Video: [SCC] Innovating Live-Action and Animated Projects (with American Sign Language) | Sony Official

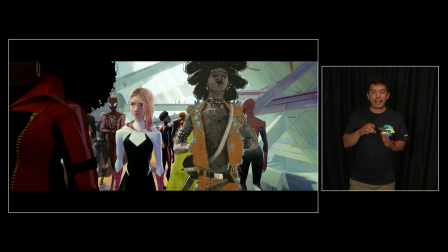539s
Over 150 Spider characters were made that could be animated with varying frame rates and rendered with specific visual styles.
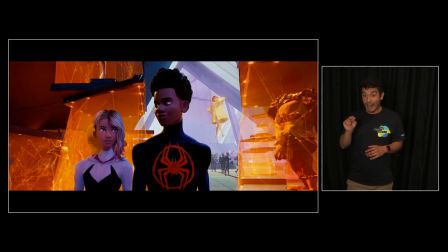549s
We also created 50 villains, fully rigged. They were all specific and complex, and each had a unique render style.
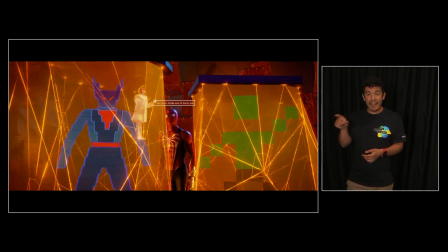556s
These intricacies were pivotal in making their performances convincing.
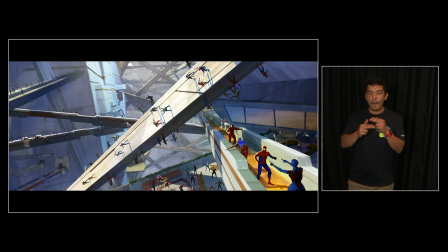564s
Using a new Spider crowd system, we were able to build a considerable amount of additional Spider characters with varying colors, logos, and body dimensions.
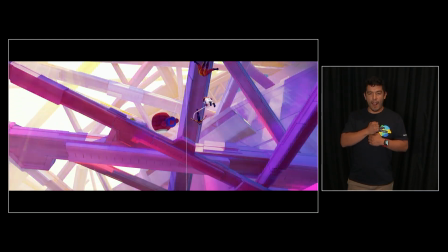571s
This enabled us to create an almost limitless army of Spider people. Of course, on top of that, we also had to build a cat and a dinosaur. Spider-Verse films are exhilarating because of the constant creative challenges that we have to overcome. We overcome it through collaboration with Sony Pictures Animation and Imageworks teams. And today we want to give you a glimpse into how we brought one of our most challenging characters to life, Spider-Punk Hobie Brown.
How are you even cooler under your mask? I was just cool the whole time.
Steals the show every time. So I'm going to hand this off to Alan Hawkins, who's going to go deep into how we animated Hobie, and then we'll bounce it back to me. All right, thanks, Mike. So as Mike said, I'm Alan Hawkins, the head of character animation on Spider-Verse, and what that means primarily for my job is figuring out in the early stages who characters are, how to handle them, how they'll fit into the Spider-Verse world, how to make them unique and different from the previously established characters, especially new ones like Hobie and Spot, And Hobie had some particular challenges and quite an evolution that I want to walk through and try to share how we figured him out.
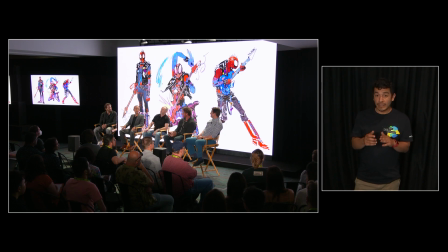649s
So when starting with a character, obviously we get sketches early on.
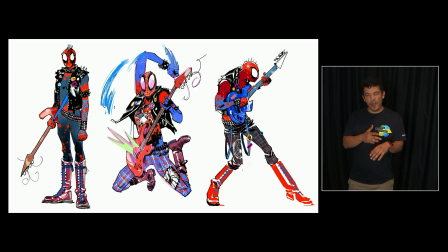654s
So these are some early drawings. You can see that his design changed a little bit. He had much smaller spikes. A lot of the emphasis was done on him in his spider suit initially. We didn't get to his face development until much later.
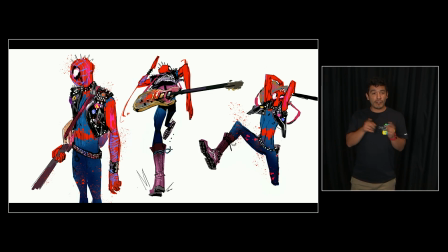669s
And as you can see, the art direction of these is very visceral, active, extreme perspective poses. We want to try to make his action feel different than a typical spider person.
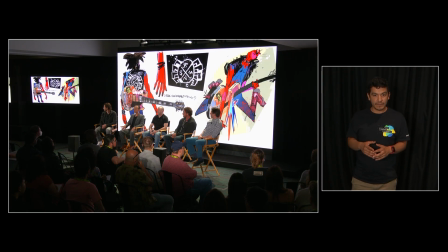682s
And this stuff was all really awesome for us to have as a starting point.
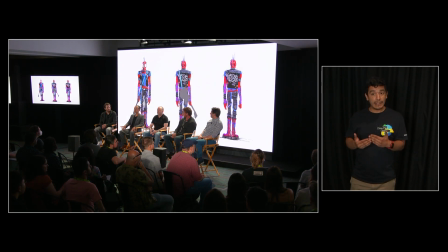686s
And so next, and here's our lineup of ultimately what his character design ended up being.
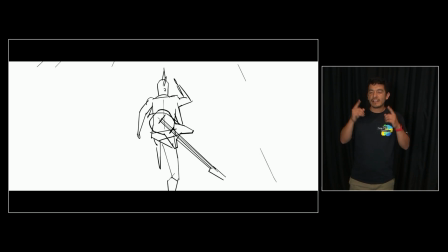696s
To figure them out, we often start with really loose tests in animation, sometimes before the rig is even ready to work on. So what I'll play here is a little storyboard clip. This was one of maybe 5 scenes that we did that ended up being somewhat what ended up in the movie.
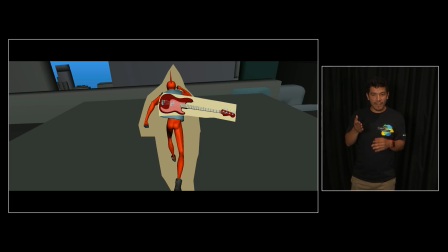712s
Very broad, not a whole lot of direction right there. And using a modified Spider-Man rig from the first movie,
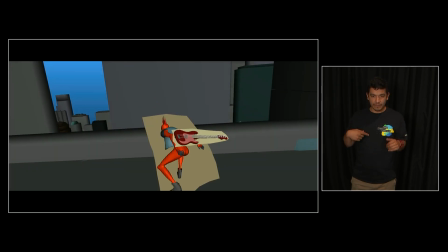720s
because Hobie was not ready yet, we started our development and our first motion explorations.
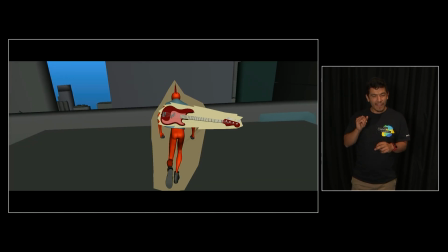725s
The ideas of him being kind of like a Xerox zine cutout were already there, and the challenge was, how do we incorporate that? How do we make that fit with everything else? Because obviously it's a very complicated design, and if we do it wrong, he might end up stealing the show in every scene that he's in. So that test was lit and rendered, and there were a lot of awesome things that we learned from it. This was taken on by the downstream departments, and then kind of left for a while. We worked on a lot of other characters in the meantime, and many months later we came back to it, and once we had our final rig and basically copied the animation. And this was a great start, but it didn't tell us everything we needed to know about him yet. We wanted to push it. So looking back at some of the reference art, like this drawing, and this one, we started to revisit some character poses.
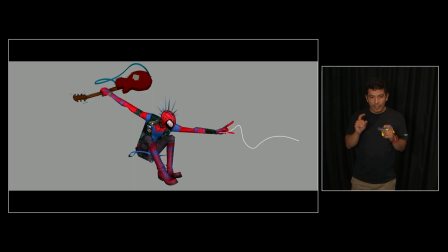777s
And so these are some early tests where we're trying to figure out how to handle his spidery actionness.
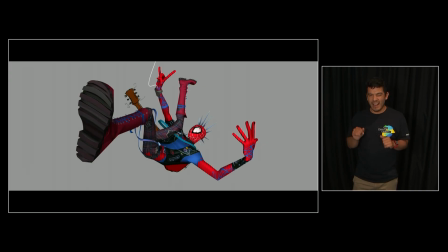784s
And there's obviously a lot of extreme perspective.
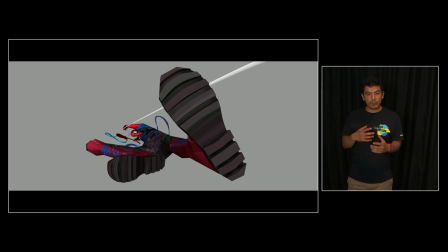787s
We wanted to make him feel graphic and strong. There's a lot of line shaping, and that was achieved with a tool that we developed way back on Hotel Transylvania,
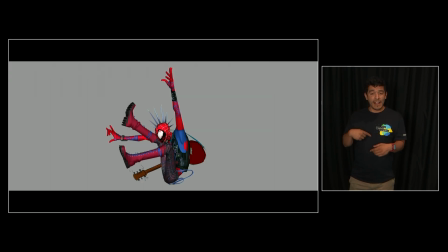797s
which allowed us to give us really straight straights, really dynamic curves. None of this is done for free in the rig. This is kind of like a secondary sculpting pass that we do once the pose is getting close to final.
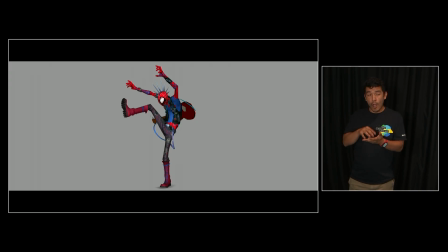810s
So we learned a lot how to handle his body here, and these were all really cool.
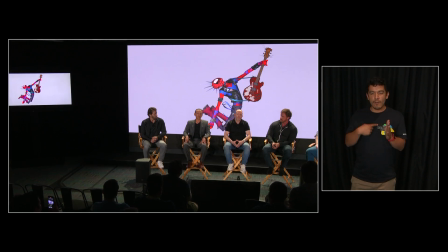814s
And you can see in later examples that'll show you how this sort of posing ideology was applied in action. And next, these are all really fun. There's a lot of them.
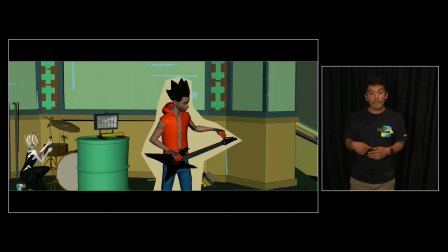825s
Okay, so back in time a little bit. We were figuring out how to do his performance and how that would be in a scene with other characters.
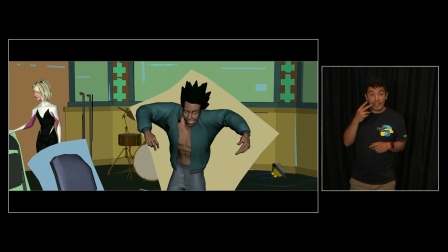834s
So you can see that Gwen is here being her regular self. She has her own render style.
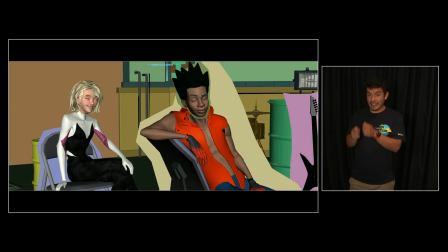839s
This is a modified Miles, obviously, with some silly temp geo hair. And we learned a lot about how to do that, how to handle his motion.
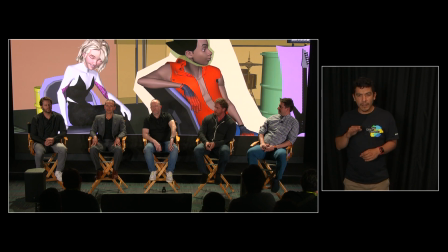849s
This told us, by failure, basically, that this was too much.
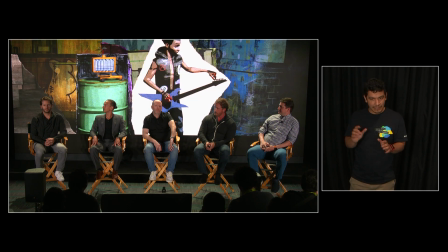854s
This is going to be a lot for people to watch in any scene. We still wanted to go ahead and render it anyway to see what else we could learn.
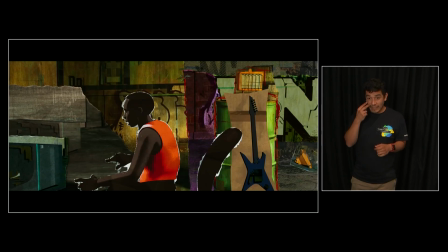863s
And as you can see, this was a lot of motion, a lot of like changing colors and imagery.
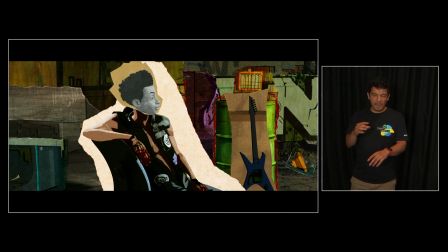868s
And if he was ever going to be in a scene, it was going to be pretty overpowering. So we learned that as we move forward, we were going to be very careful about how to handle how much he moves.
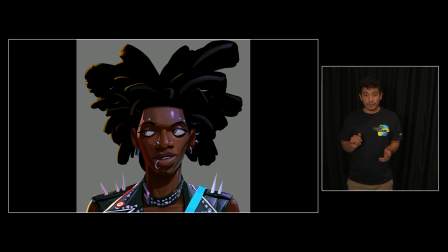877s
And that was also led by the voice performance by Daniel Kaluuya, which was very cool and controlled.
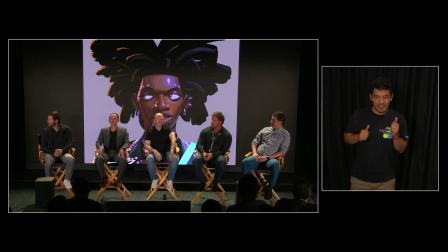885s
He is not big and broad. He was not aggressive. His version of chaos was very measured, interestingly. So finally, we got a face rig for Hobie, our face design, and some character drawings.
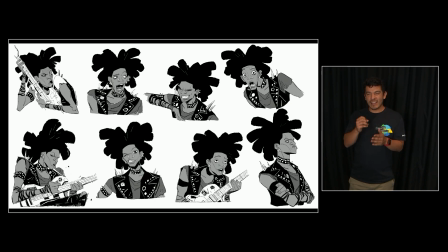899s
And as you can see, these are pretty broad. We never went this far with him at all. And that's because of those things that we had learned. If we had gone this big with his performance, it would have been so much on the screen all the time.
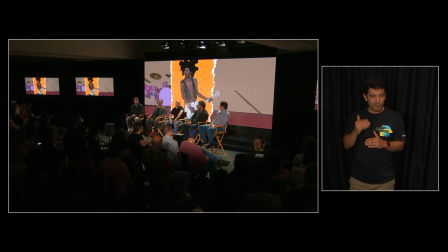910s
His look, all of that would have been too much. So now that we finally have a rig, we did some performances, and this is something that feels much more in the realm of who he's going to be.
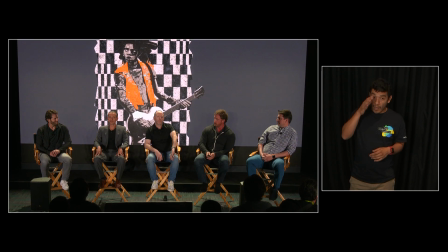922s
We kept it pretty controlled. He's a cool guy. He doesn't move a whole lot, and ultimately we rendered it too. And I won't talk too much about that render stuff because Mike will speak on it more in a minute.
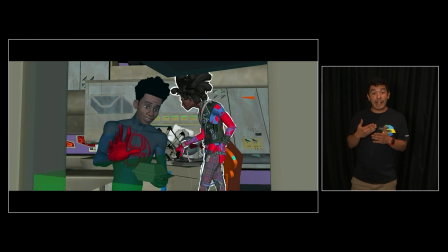936s
And so next I'll show you These scenes will have some dialogue,
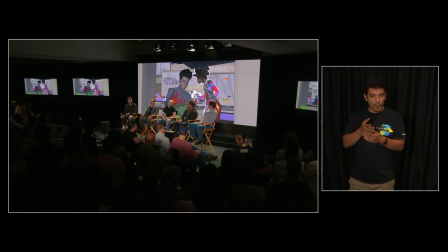940s
at least the first time it plays through, and then I'll talk about how we feel like all of that stuff came together for it.
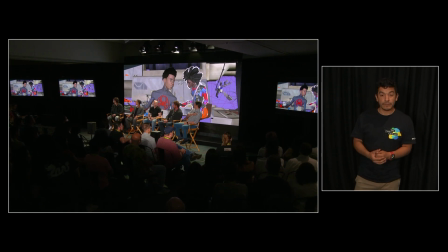946s Make your own watch. But you got a nice setup, huh? Nice parents.
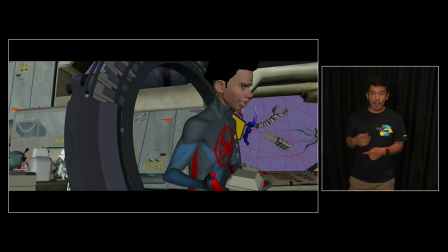951s They're fine. I mean, we got in a fight, but they just want what's best for me, so.
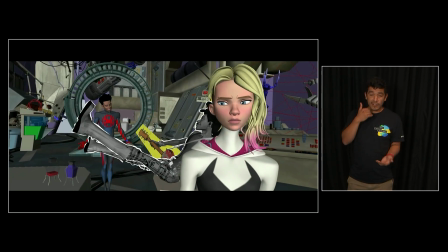957s That's a bloody shame. Why? Because you're not ready for everybody else.
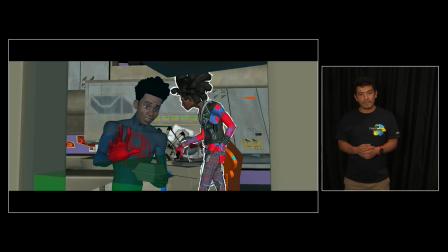965s
Right, so one scene at a time, I think these will loop.
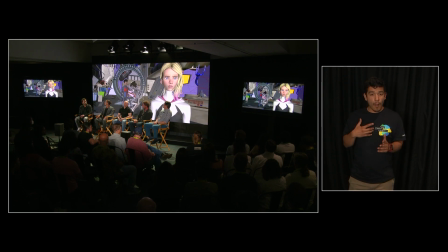970s
What was great about what we learned here is that we were able to apply all of those rules that we had figured out. He's moving in a very controlled way. He's not stealing the show. We found the right balance of how to do his renders.
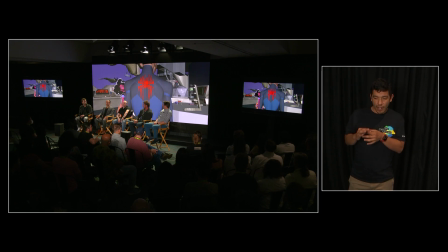987s
And I just really love the kind of cat and mouse relationship that he has with Miles here. He's agitating him and providing a challenge, making Miles walk right through him.
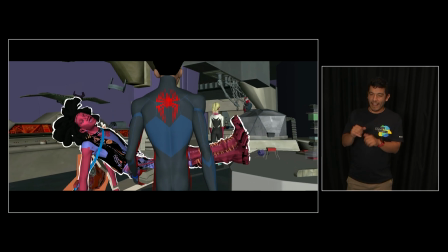996s
I really love the way the characters interact in this scene, and how we're able to apply all that stuff that we learned.
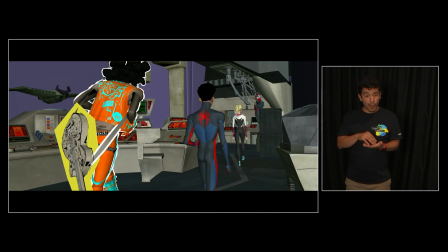1003s
And then there's some other rules too that we learned, like the guitar is a lower frame rate because it's an accessory, and in some cases his jacket is even offset from his body in terms of timing,
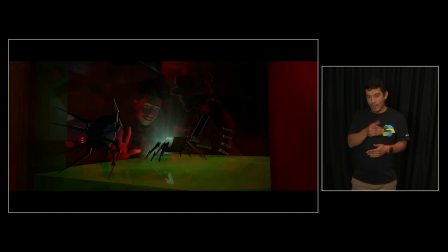1015s
so you might notice that in these here. So ultimately the final rendered shots look like this.
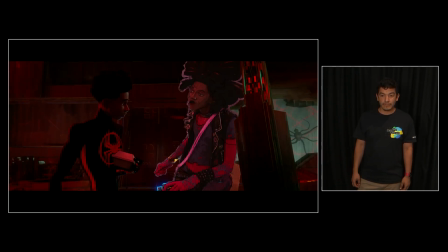1026s
And what we were really happy about is that he has that unique look.